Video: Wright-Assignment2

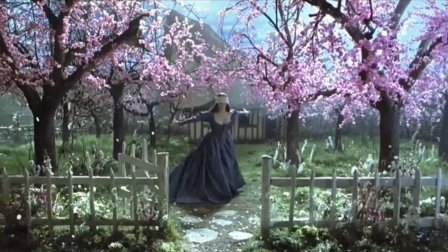I will be discussing two scenes from Sleepy Hollow, which is based on the story of the Headless Horseman, and the main characters here are going to be Ichabod Crane when he was a child and his parents, because these are two flashbacks from his childhood. So, in this first flashback, in this scene, right away I noticed the setting.
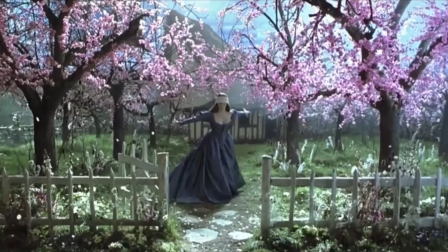So, this is his mother, center frame. She's spinning around and she's surrounded by nature, maybe showing that she's like Mother Nature. She's very comforting. It's a very light scene. It's lit very brightly.
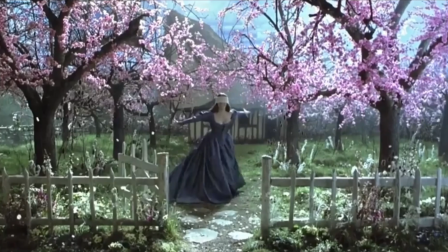The sun is out, the sky is very blue, and she's surrounded by, these pink flowers on the trees, and the grass is really green. So it feels like a safe place to be in. And, looking at her clothing, it looks very like 1800s, as well as the house in the background.
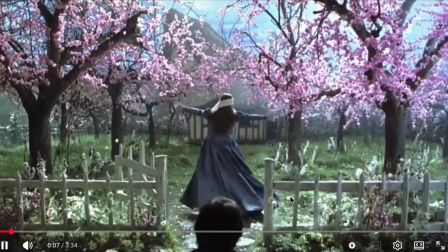Looks like maybe a structure from like the East Coast. Um, and the music is very heavenly.
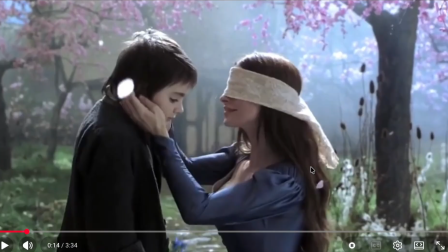She kneels down, kisses him on the cheek, so she's safe to be around. And she's wearing this blindfold, which I feel represents her innocence as a person, because she's wronged later in the story, but she's blind to it now.
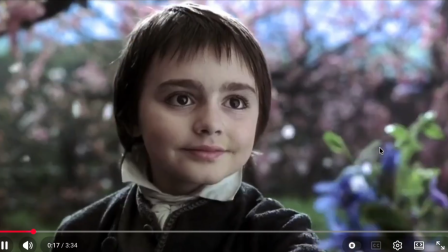And he gives her flowers, further showing that he trusts her.
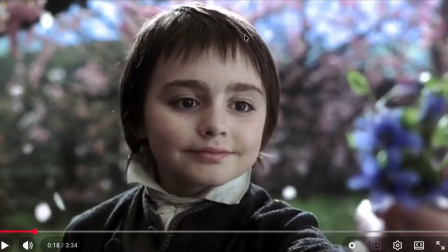And this little character, the actor, has soft features, very round. His haircut really accentuates like the roundness of his head and his eyes. The lighting on them is very soft and high key,
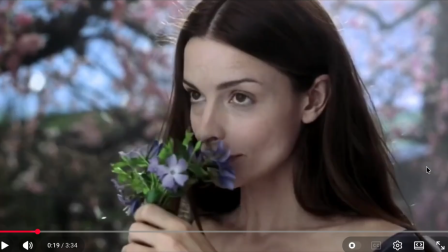and the tone of their skin is really warm and just brightly lit.
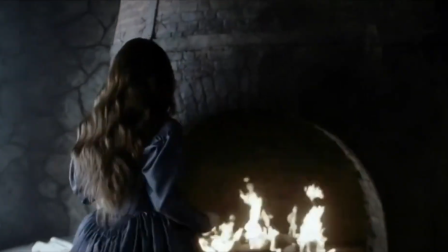So here in their house, there's this fireplace.
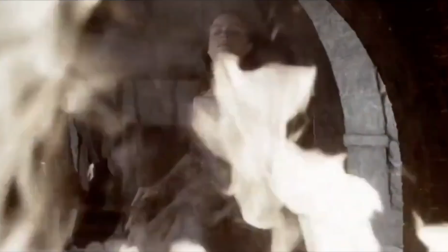Again, looks very old, and the fire itself is warm, further showing that she's a warm person.
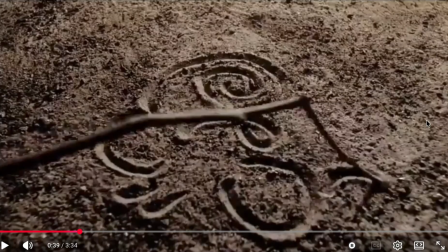And so the character, she practices witchcraft and white magic, and I guess this symbol represents healing and protection, which is foreshadowing to what they need like further in the story.
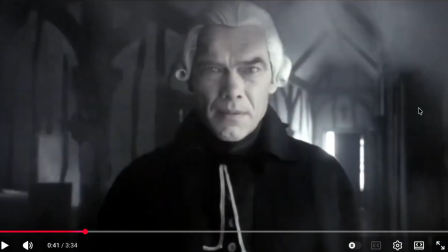But Ichabod's father here, he shows up. He's clearly unhappy with this look on his face that she's drawing that. He's very against witchcraft because he's a religious figure. And we can see this cross behind him in the background. There's absolutely no color here in this shot. He's wearing all black.
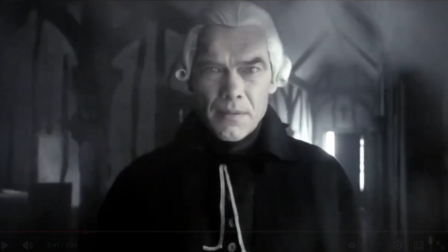We can see he's wearing like one of those powdered wigs that shows he's a prominent figure, and he just looks very unhappy.
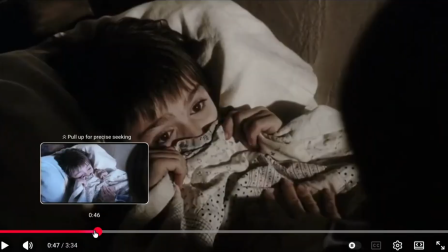In this same scene here, Ichabod is being comforted by his mother.
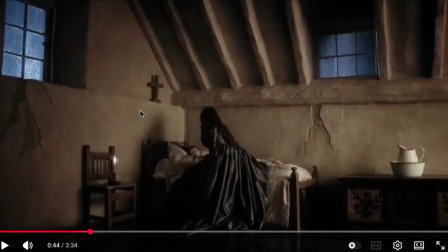They're in this attic, old furnishing, and this cross that's just right over his head really stood out to me. So it seems like it represents his father and his beliefs just looming over him at all times.
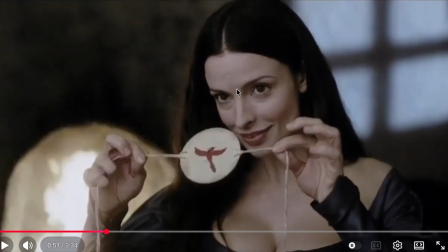And I really like this shot here because she's placed directly between the fireplace and this cool toned window light. So I feel like this window light really represents the father, just kind of hanging out in the background over her shoulder above her always.
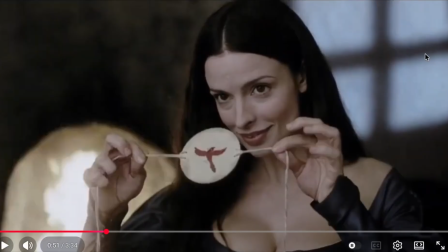There's even this cross shape, more squared off shapes. And then this rounded fireplace, which is again warm, represents her and Ichabod.
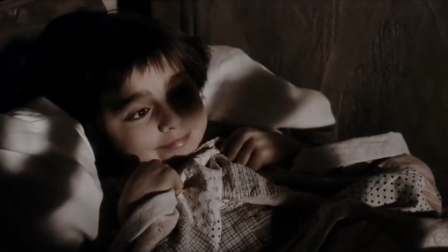And this toy with like the bird in the cage represents her being stuck as well.
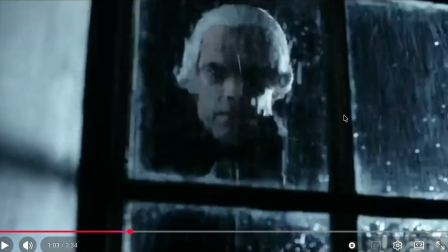And the father, here he is watching from outside. We saw his silhouette, which is a scary image, and he's only lit up here from the side and by the lightning.
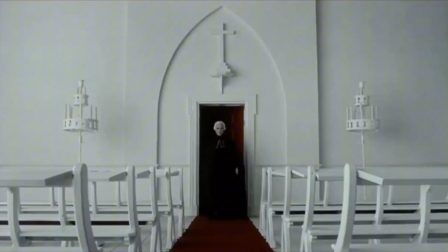So here in this second scene, it focuses more on his father, and immediately I noticed that the only colors are red, black, and white. Red representing evil, and this is very much the opposite of the scene that his mother was in. There's no nature, it's very cold.